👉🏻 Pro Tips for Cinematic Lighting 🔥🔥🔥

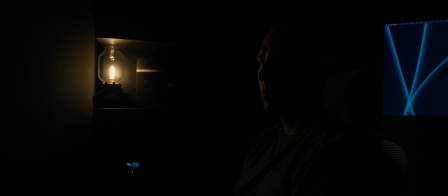(0:00)
There's one thing that just about every blockbuster movie has in common, and that's cinematic lighting.
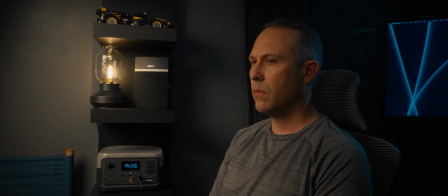(0:06)
Let me show you the techniques that I use to create this simple look.
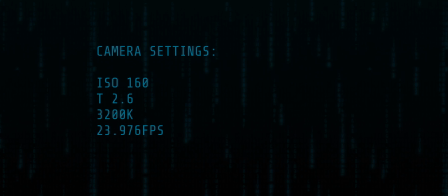To start, we'll place a lamp as our practical light. Practical lights are often used as motivation for the key light, giving the scene a more natural, less lit feel, which can often pull the viewer out of the scene. Then we have a cooler tone computer screen that will serve as motivation
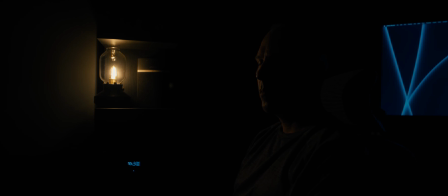(0:38)
for our edge light and also provide complementary color contrast to the scene. Since our practical light only allows us to adjust brightness, we'll need to take a reading of the color temperature so we can match our key light. This is another very important part of selling the scene,
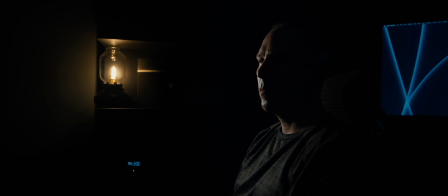(0:57)
since if our lights were different colors, it would be obvious that it's lit by a different source. This light has a reading of 2700 Kelvin, and since our camera is set to 3200 Kelvin, this gives the light a warmer feel.
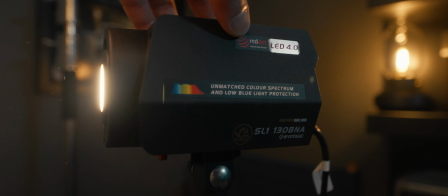(1:13)
Now it's time to set up our key light. For this, we'll be using the iFootage 130 BNA.
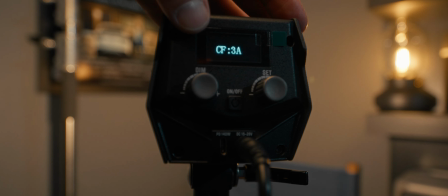(1:18)
This is a 130 watt bicolor light that allows you to dial in the color temperature to match our practical light.
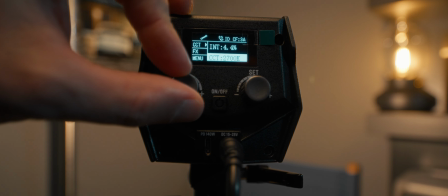(1:25)
This can be done using either the on-body controls or the app.
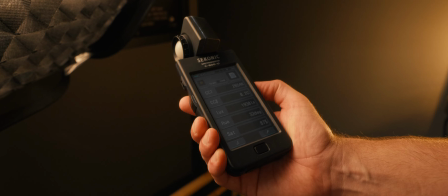(1:31)
Using my Sekonic C800, I found that this light is very accurate across the temperature range, usually within 50 Kelvin,
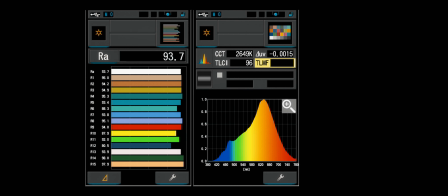(1:39)
and scores very high in CRI, TLCI, and the much more accurate TM30 and SSI readings.
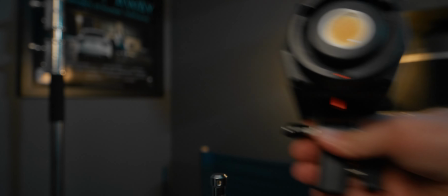(1:46)
It's the most accurate light I've tested.
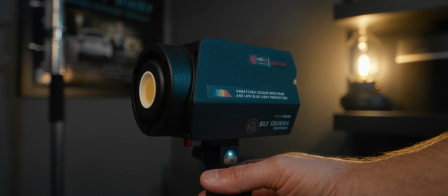(1:49)
Its metal, compact body is also much smaller than most lights at this power output, perfect for lighting small spaces like this one.
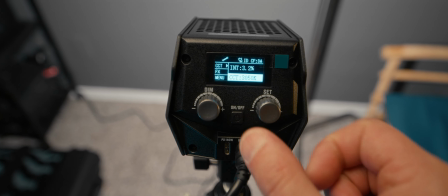(1:58)
The fan is quiet and only runs as needed, helping to minimize noise on set.
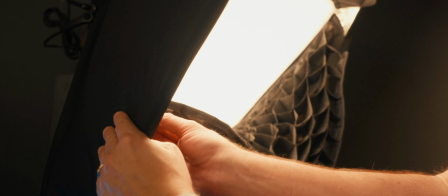(2:07)
To give a soft quality to our light, we will use a small softbox and a grid to help control the light from spilling onto our background.
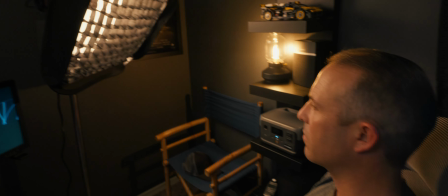(2:16)
We'll place this light on the short side, which is the side opposite of the camera. This helps not only make it look believable that it's coming from our practical light,
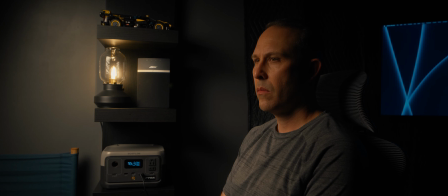(2:27)
but also adds shadow and depth to the face, a more common technique used by cinematographers.
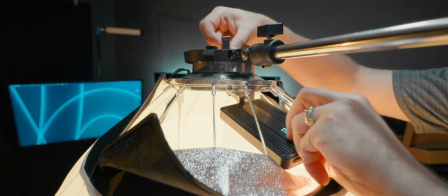(2:36)
Next, we'll place our fill light. For this, we'll be using a small pocket light,
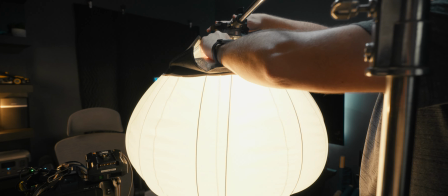(2:41)
also set to 2700 Kelvin, placed in a lantern and positioned just right of our key light,
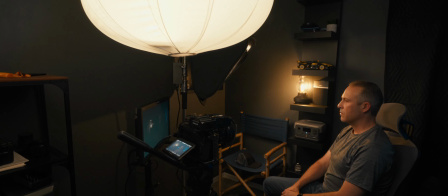(2:48)
keeping the lighting direction consistent and preventing opposing shadows.
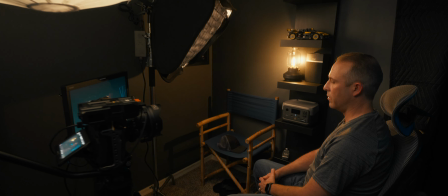(2:53)
Using a lantern not only helps to soften the light, but also helps to spread the light throughout the scene, selling it as just ambient light.
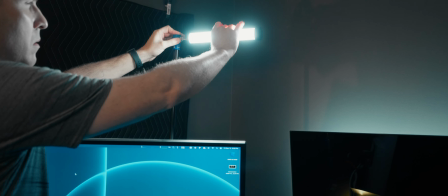(3:05)
Now we will place our edge light. For this, we used a 1-foot tube light set to 5600 Kelvin, placed just above the screen,
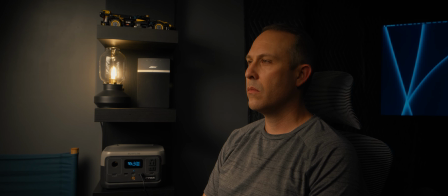(3:13)
set to a brightness that extends the light from the screen while not making it look artificial. Edge lights are often used or not used by taste, but can be a valuable tool used to help separate the subject from the background when done right.
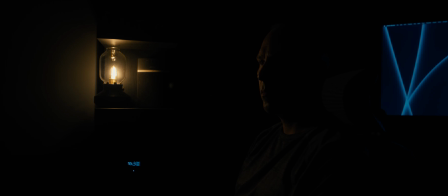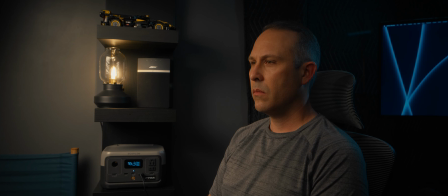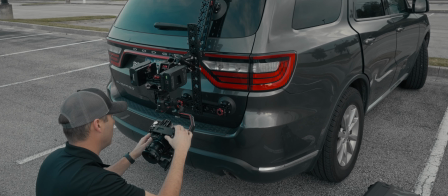(3:39)
For more lighting tutorials, gear reviews, and filmmaking videos, please consider subscribing to my channel.